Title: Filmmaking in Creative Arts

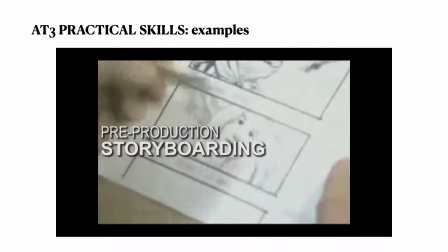Storyboarding is the art of producing hand-drawn images that, when put in a sequence, pre-visualize a film.
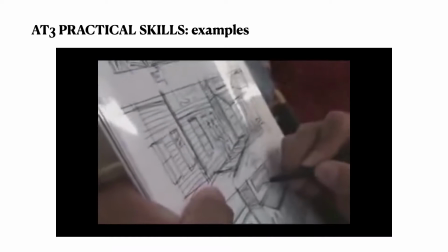Storyboard artists must be able to pre-visualize, plan, compose, frame, and draw chronological shot progressions of a scene.
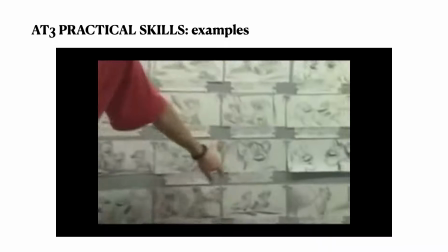Storyboarding is flexible, but there are a few conventions that should be followed.
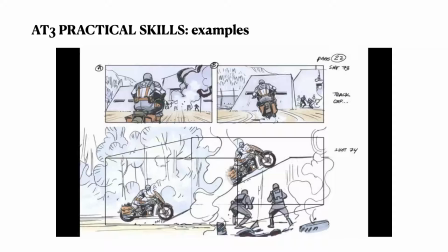As seen here in storyboards for Captain America: The First Avenger, produced by artist Rodolfo DiMaggio,
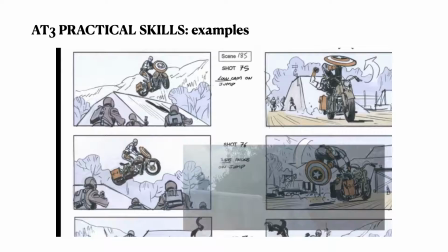images presented must progress in the same chronological sequence as that of the final scene in the film.
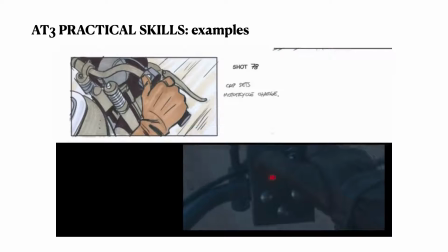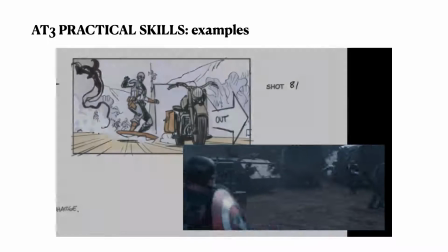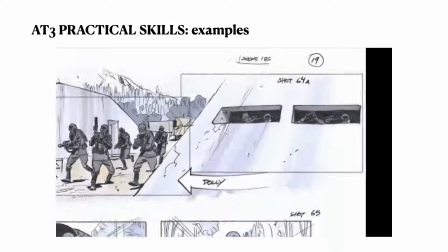The scene number, shot number,
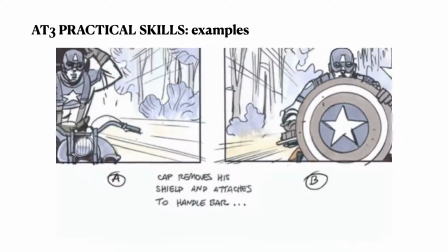and description of what is happening in the scene should also be included to assist cinematographers with production of the shot as it was originally planned.
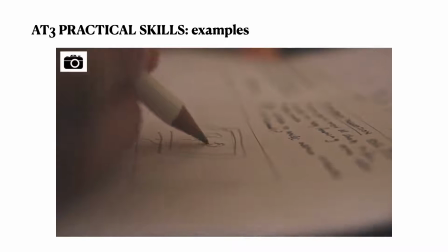When storyboarding, I pre-visualize each shot and sketch them in chronological order.
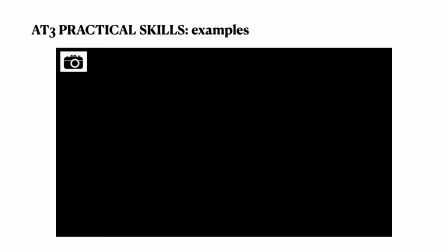I then write the technical elements and descriptions of each shot. Here, an example of storyboards I prepared for my film The Girl in the Camera are evident.
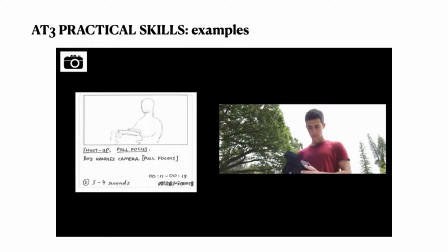As you can see, my pre-visualization of the opening sequence was recreated in the same chronological order that I had planned it.
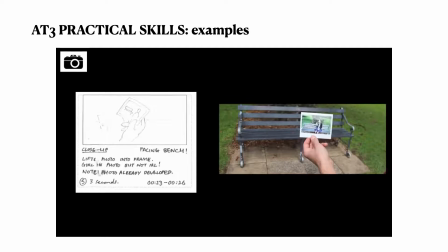Storyboarding is a skill because storyboard artists must be able to convey stories through drawings alone.
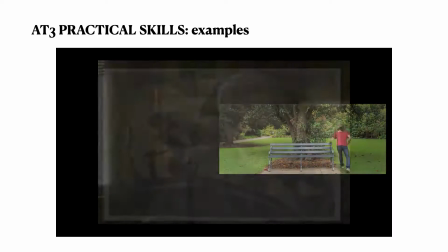Hitchcock said storyboard artist has to be a good storyteller.
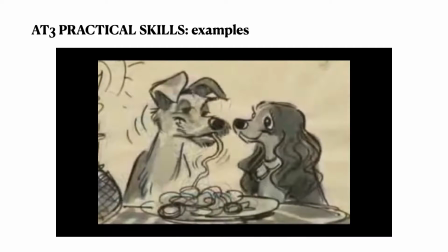It isn't enough to just make a beautiful drawing. The drawing has to have the meaning and the feelings of what you were trying to say.
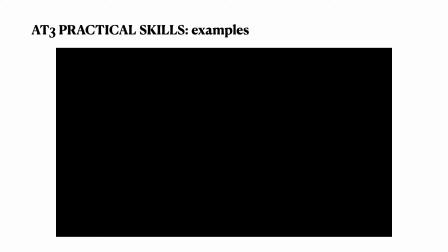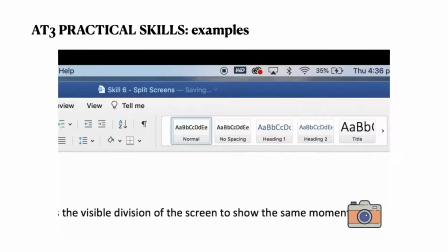Generally, a split screen is the visible division of the screen to show the same moment from two angles or two scenes simultaneously happening in different places. However, the editor of Gone Girl and The Girl with the Dragon Tattoo, Kirk Baxter, said, "I tend to do a lot of invisible split screens.
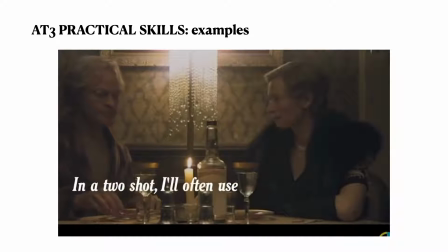In a two-shot, I'll often use a different performance for each actor.
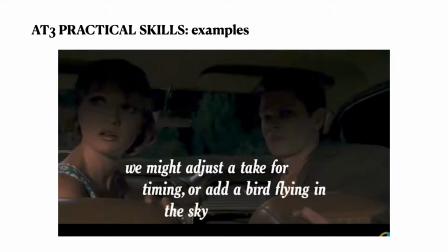We might adjust the take for timing or add a bird for flying and sky from a different take, just to add that little something special."
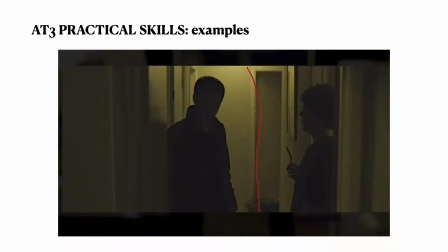I learned that split screens can be used to alter the movements and dialogue of multiple subjects in the same scene.
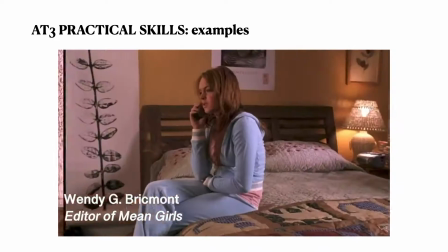The editor of Mean Girls, Wendy G. Brickmont, splits a screen into half and then 4/4 to show each character on a phone call.
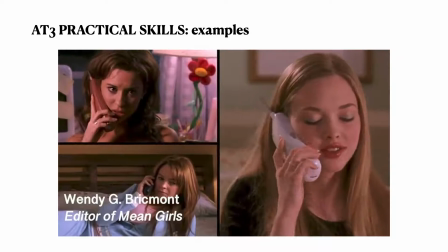I discovered that split screens are the most common way of displaying characters at each end of a phone call.
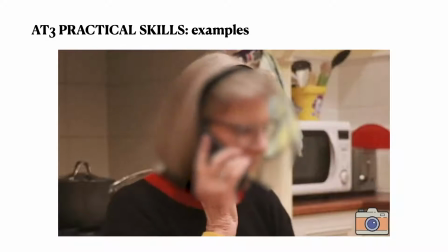To develop this skill, I filmed shots of 4 characters on a joint phone call.
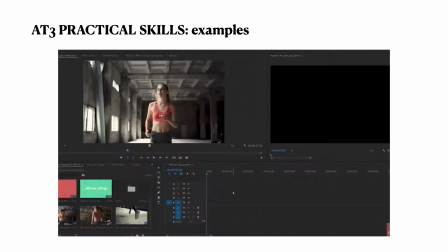Then, I researched how to create split screens on Premiere Pro and applied that knowledge to the sequence I filmed.
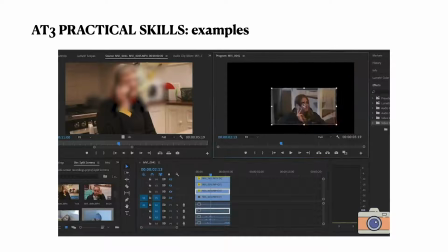I chose to dedicate 1/4 to each recipient to emphasize on their facial expressions and type of character.
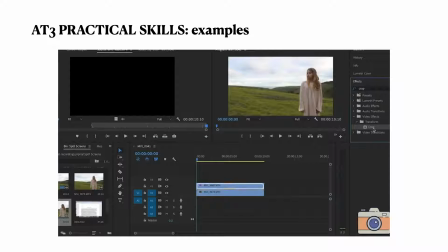In this experience, I developed an understanding of the types of content contained in split screens and how to edit a split screen on Premiere Pro.
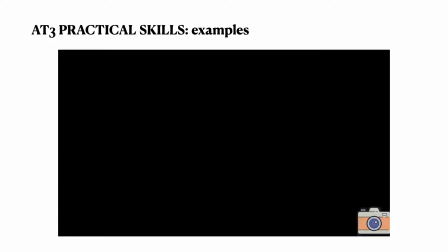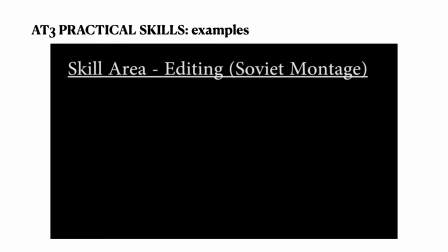Soviet montage is an advanced editing technique that involves the juxtaposition of a series of unrelated shots together to create new meaning and emphasize certain points.
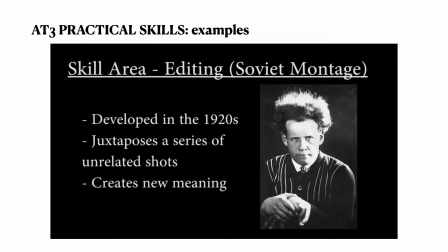Soviet filmmaker Sergei Eisenstein is often regarded as the father of Soviet montage, having pioneered the movement throughout half a dozen of his own films in the 1920s and 30s.
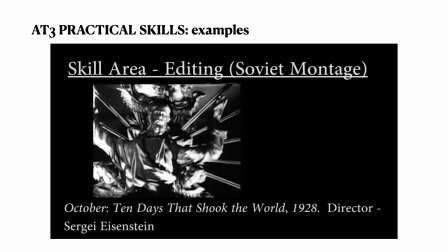In his film October, 10 Days That Shook the World, Eisenstein uses a montage of religious imagery,
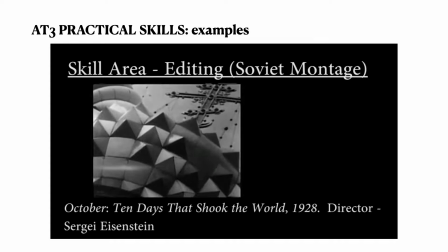including statues of Christ and Hindu deities, to present the idea that all religion is the same by juxtaposing the similarity of their imagery.
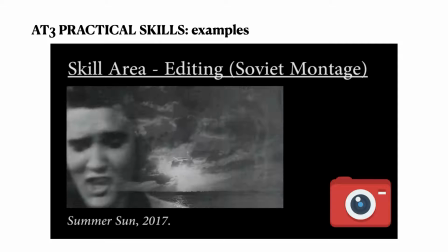I attempted my own form of montage in Summer Sun, where I edited a series of clips from the historical events,
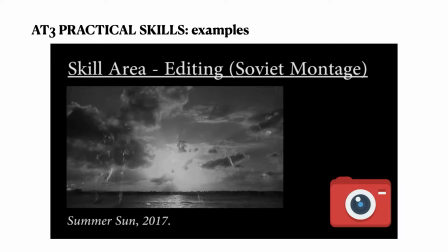such as 9/11 and the JFK shooting, to present the idea that the sun,
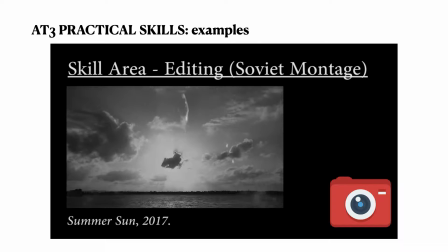whilst an image of warmth and kindness, watches over all the events in human history, both the good and
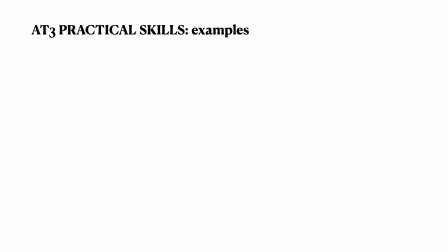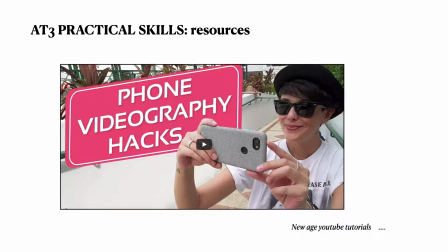Hey, what's up guys, Julian from SmartphoneFilmmakingPro.com here, the ultimate online course about smartphone filmmaking.